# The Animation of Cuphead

This game pays beautiful homage to animated cartoons from the 1930s and 40s in such a convincing and painstakingly sincere style that you'd almost be convinced this was something lifted straight from that era,
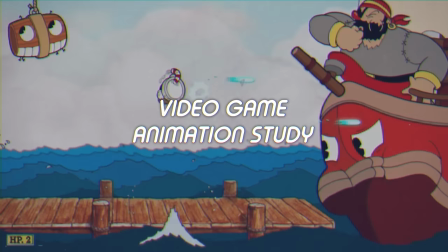[0:16]
right down to colour offset and dust and scratches. It looks so authentic because the designers used traditional animation techniques to achieve the style.
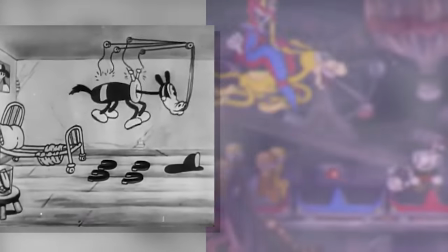[0:26]
They drew all the characters on traditional workstations on separate pieces of paper using early animation techniques.
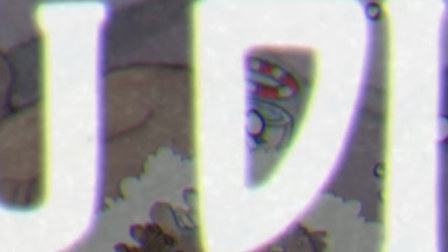[0:32]
Although unlike traditional golden age animation, which then went on to paint these lines onto see-through cells,
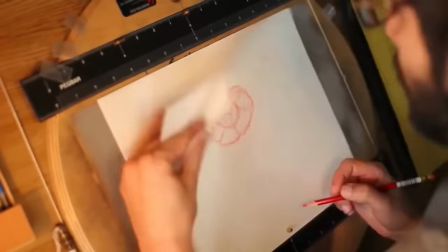[0:38]
Studio MDHR scanned each of these drawings into a computer and cleaned them up and coloured them digitally.
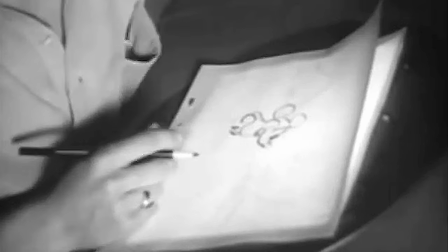[0:46]
Now, this game is all about style over substance, and that's not necessarily a bad thing.
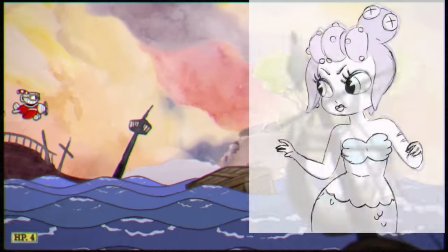[0:52]
Let's see why. Firstly, let's look at references.
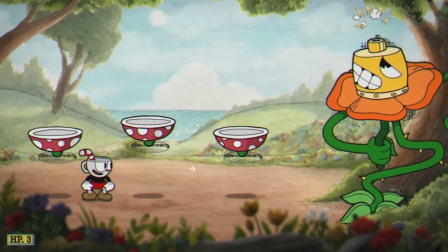[0:57]
Cartoons from early on in the golden age of animation, like Felix the Cat, Betty Boop, and other Fleischer Studio cartoons, have been the clearest influence for Cuphead.
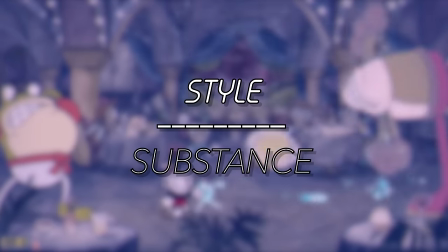[1:06]
This means that characters will always be moving in some way, even when standing still. This is why characters tend to bob up and down in a resting stance,
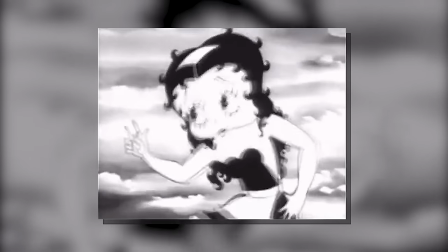[1:15]
because why would you spend all your effort, as an animator, of bringing a character to life when it's just going to be static?
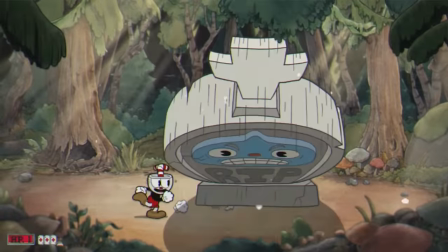[1:21]
It's like the opposite of Dragon Ball Z.
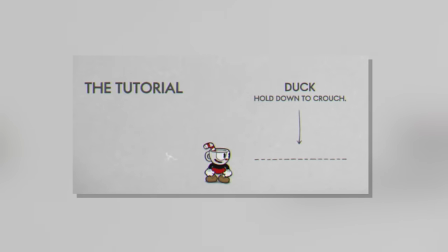[1:25]
Like in Fleischer cartoons, many characters in Cuphead are bendy and malleable, almost like big parade balloons filled with water.
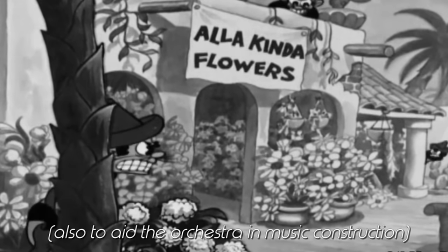[1:33]
This has much to do with character appeal, which we'll come to in a bit.
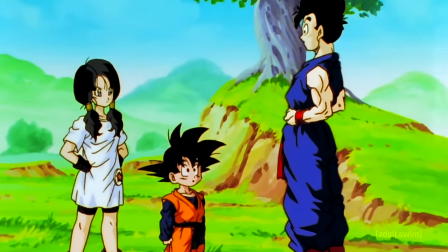[1:38]
Before Disney came in and cleared the decks with its new realistic and aesthetically more pleasing animation process,
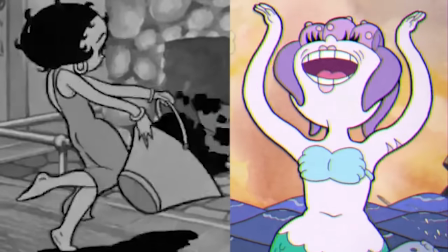[1:44]
this rubber hose animation was what animators used as the benchmark.
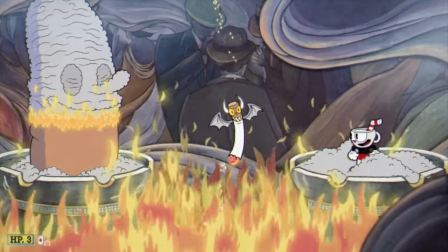[1:48]
What's interesting to note is the lack of easing, which is when a movement comes to slow and gentle stop.
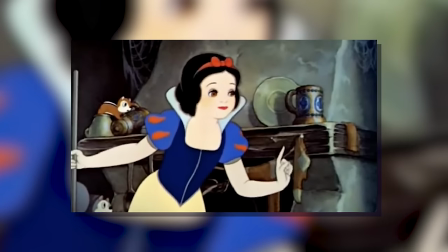[1:54]
It's not entirely absent, but most movements are often flat and snappy.
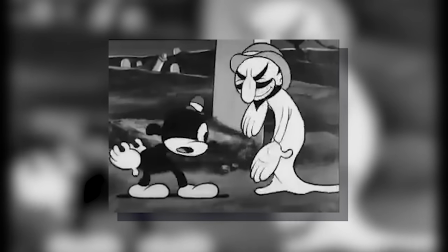[1:59]
This doesn't make them any less accomplished of course, but it removes any sense that the character could exist in a more real-world setting.
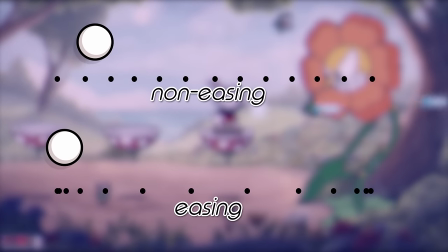[2:06]
And this is why the sinister character designs are even more effective.
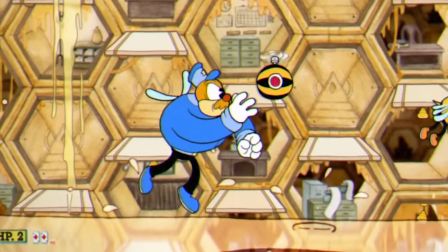[2:11]
The fact they're fully fictional and cartoony means they can do absolutely anything, like turn into a plane, and it wouldn't seem out of place at all.
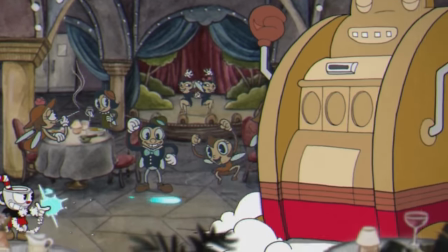[2:20]
This also means that while you're quite happy fighting a genie, you've no idea if he's going to turn into a screen-filling monster.
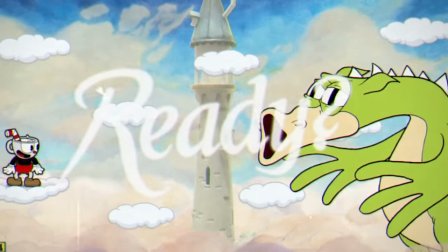[2:28]
There's something about these rule-breaking transformations that are quite nightmarish, fueling that extra dread when facing these super hard boss fights.
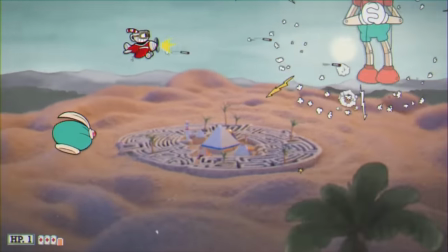[2:37]
It's also interesting to note, get your notebooks out, that many of the boss fights final phases end up with them changing into a vehicle or machine of sorts.
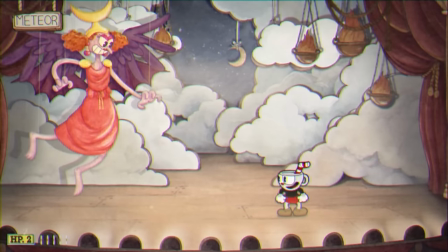[2:45]
And personally I find these transformations really satisfying to watch, just as they're so smooth.
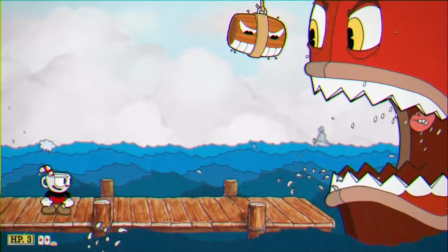[2:53]
Even though this rubber hose animation sometimes feels awkward to look at, the actual design of the characters helps their appeal.
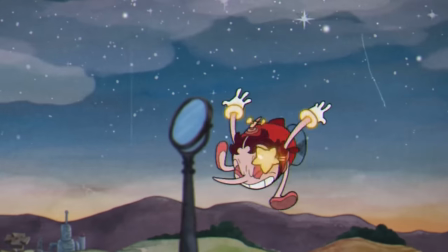[3:01]
Appeal is how aesthetically pleasing it is to look at a character,
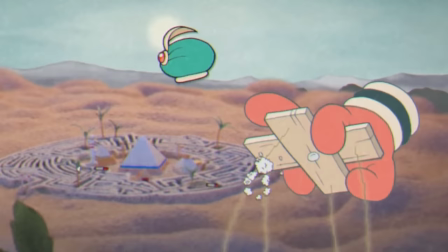[3:05]
either in their movement or in their character design or both, and can apply to protagonists in the sympathetic way so you're on their side,
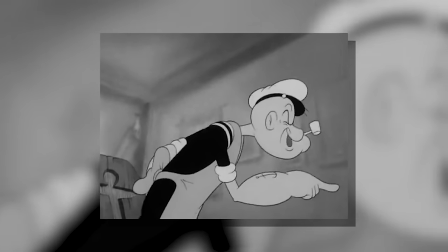[3:13]
or to antagonists in an interesting way so are not turned off from their sharp design.
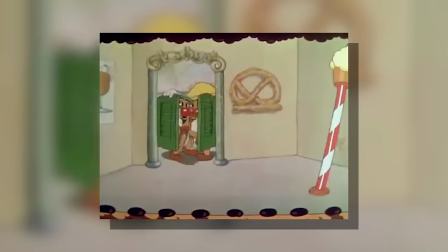[3:17]
You'll notice how most characters in Cupheads all have circles or curves some way in their design,
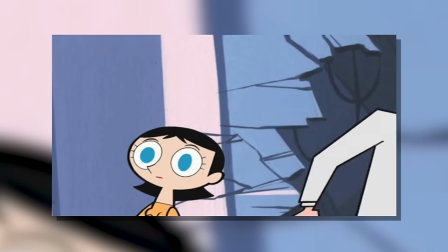[3:23]
even in characters where straight lines should be, like in the robot or the boat.
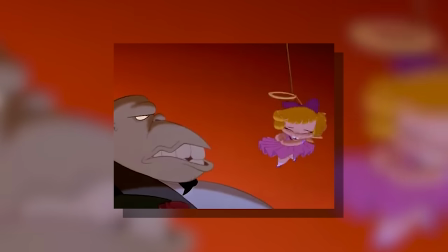[3:30]
Curves traditionally convey warmth and comfort in character design, while straight edges might convey a sense of danger or aggression,
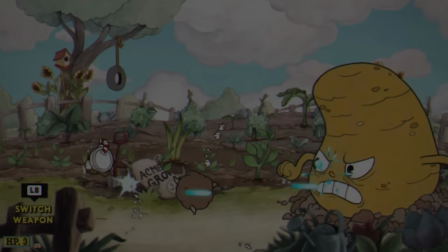[3:37]
which makes the rounded, bouncy design of the bosses even more menacing. game. This contrast between the simple,
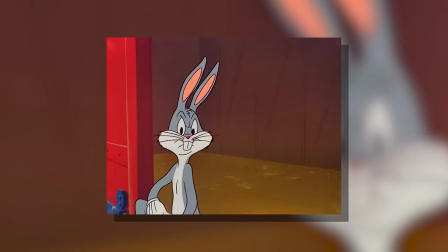[3:44]
happy design and their menacing actions is what makes the boss characters in this game, and indeed many characters from this era, much more unsettling.
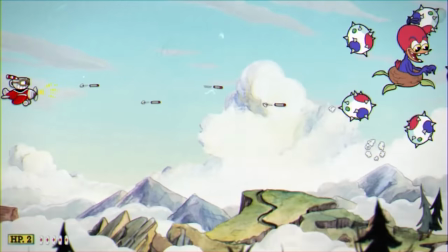[3:53]
Also, curves make for some great undulating, wavy motion. The boat and the genie are great examples here.
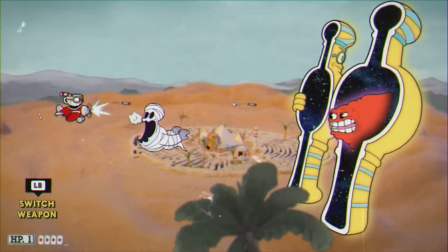[4:01]
It's almost hypnotic to watch. Not that you really get a chance to watch, mind. GAAAGH!
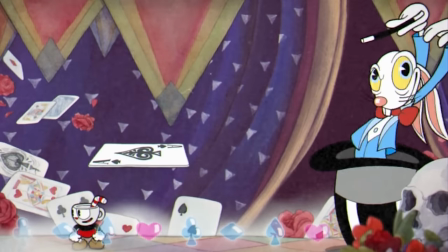[4:05]
What curves do mean though is that when a strong or directed action takes place, straight lines will be prominent.